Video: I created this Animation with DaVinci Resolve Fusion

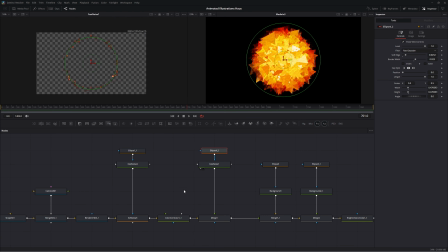[4:09]
There is a fast noise with an ellipse mask feeding it, just to have a bit of a corona, you could say. And there's a background in this muddy red color,
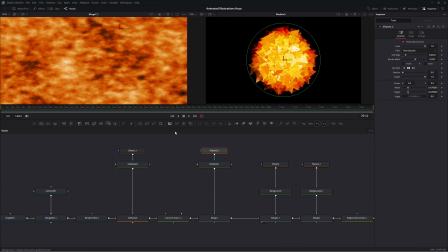[4:23]
which is laid below, just to fill in the gaps, you can see right here.
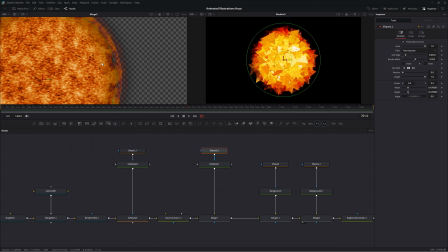[4:29]
But the corners didn't just seem right, so I added another ellipse, just the border,
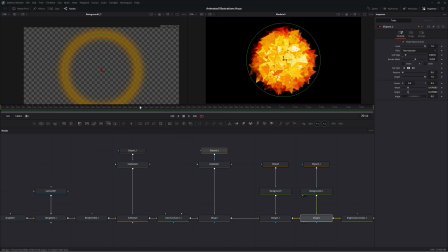[4:36]
and well, in a yellowish color, so we can have something like this.
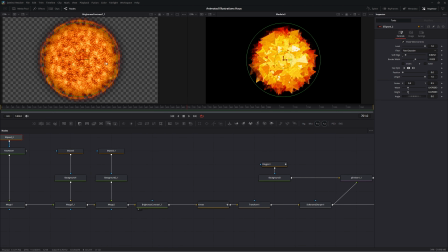[4:42]
This went through brightness and contrast,
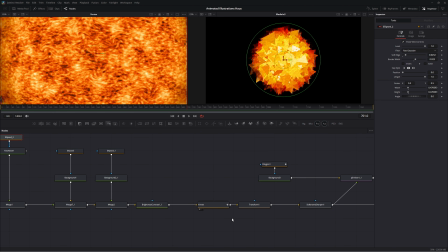[4:44]
and then there's a lot of vortex nodes just to give it a bit more variation.
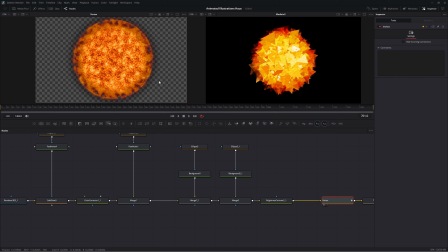[4:51]
This just didn't look like a sun, this is more like an angry pizza.
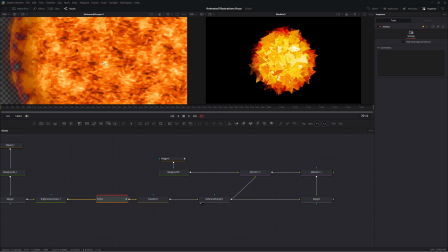[4:56]
I added a lot of softening, and now we really get somewhere. This begins to look stylized just because of the soft and sharpen turned down pretty much all the way on small detail and a bit on everything else.
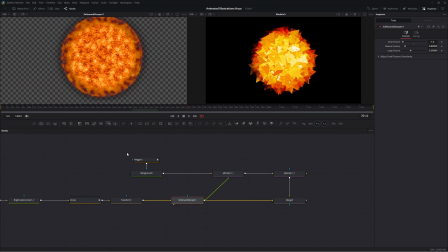[5:08]
But the look is created right here.
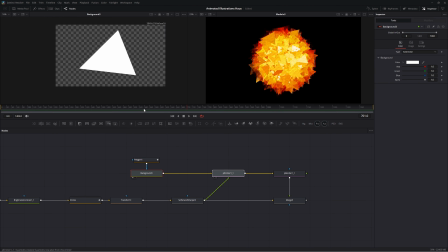[5:11]
There's a polygon node fed into a background node, which then again is fed into a P emitter, and then that emitter is rendered, and that will now take an eternity, and it's really close.
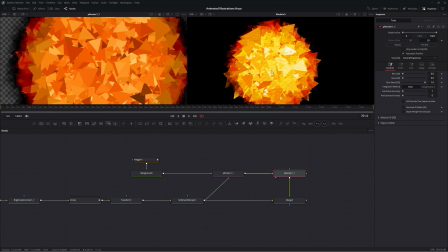[5:25]
I just added a paper texture on top as we saw before. Let's take a look how long it takes.
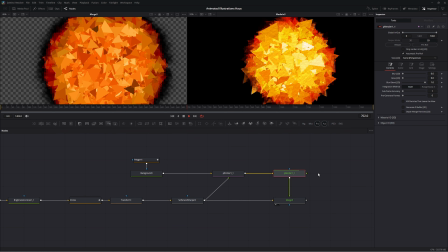[5:31]
Yeah, each frame takes seconds. It's not frames per second, it's seconds per frame. But 1206.9 seconds per frame is probably an overestimation.
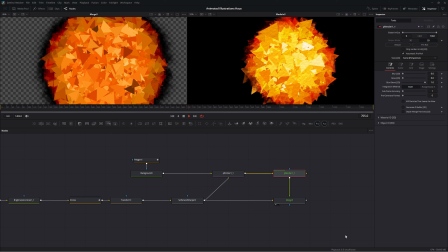[5:45]
It takes really long, and you see why I chose to render this out as a proxy file.
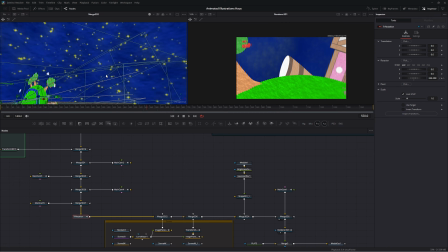[5:51]
This is how it looks behind the scenes. It's a 3D room with this 2D paper planet. It's also in 3D. Let's take a look at how it was made. Everything that's related to the planet is up right here.
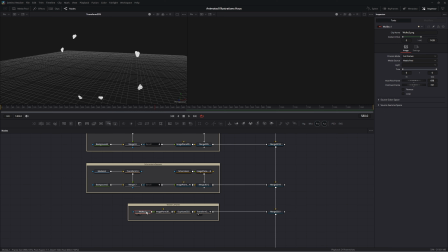[6:03]
Let's start with the clouds. These are really just one cloud put onto an image plane, duplicated with duplicate 3D, and then rotated using a transform node.
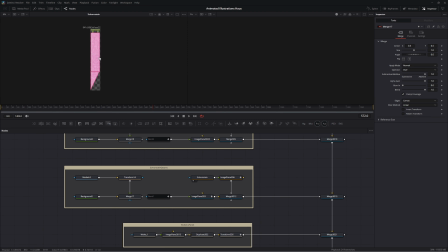[6:16]
And yeah, that in the white speed. Next is the chimney, which is unnecessarily large. It's 1K by 5.8K in resolution. I really shouldn't have done that because that Fusion didn't like that high of a resolution.
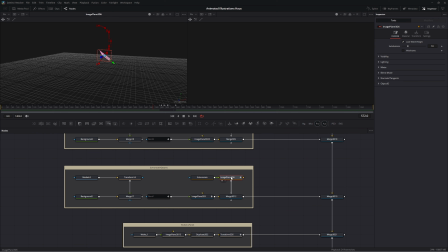[6:32]
It's a simple image put onto an image plane 3D, which is animated right here. And the animation is just, well, keyframes on the rotation and so on.
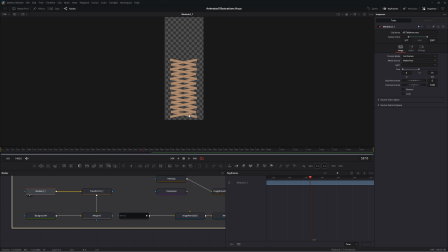[6:43]
This right here is the telescope arm, which was created in After Effects because it's a pain to link all of these little tiny elements. It would be a staircase like this times 2, and I actually created this element. It worked in Fusion. There was no reason to use After Effects.
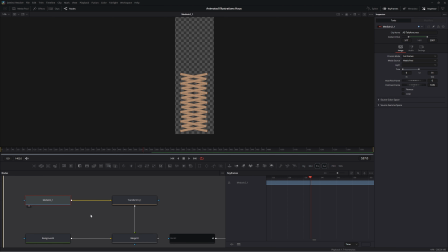[7:01]
The only thing is I had to reposition an anchor point and the whole thing flew apart. I didn't bother redoing it again because linking different layers in After Effects is just so much faster,
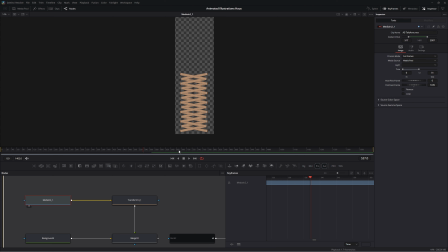[7:14]
and that was a time thing, not a Fusion can't do it thing. As you have seen, this telescope arm is not linked up.
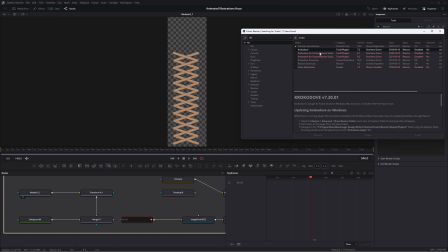[7:21]
I used the bend node from the Crocodile script, which is unfortunately disabled at the moment,
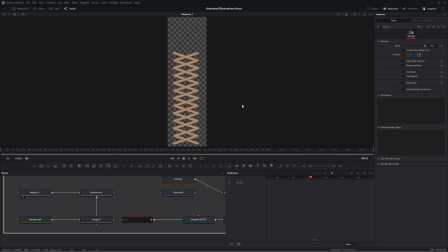[7:26]
but hopefully it comes back soon because it's really a great plugin for motion graphics.
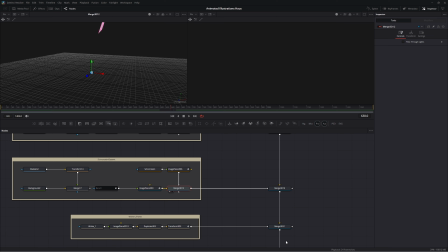[7:31]
And that, as the clouds, is just piped into the mainstream. It's really similar for the telescope. It's just an image put into 3D, and then there's also an animation going on.
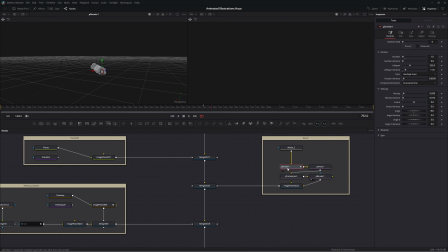[7:42]
The chimney has a twig up its sleeve. These clouds are fed into a particle emitter with the style set to bitmap. Then I added an
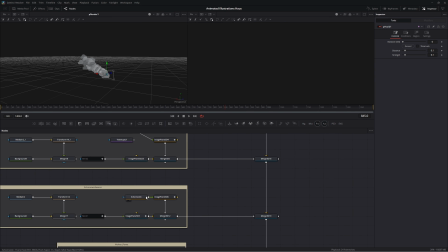[7:52]
P-avoid to make them follow the chimney texture right here, that they hit this green thing. And to give it a bit more variance, I added a P-turbulence, and well, then it's rendered, put into an image plane at the same position of this chimney. Then it looks like smoke is coming out of a chimney.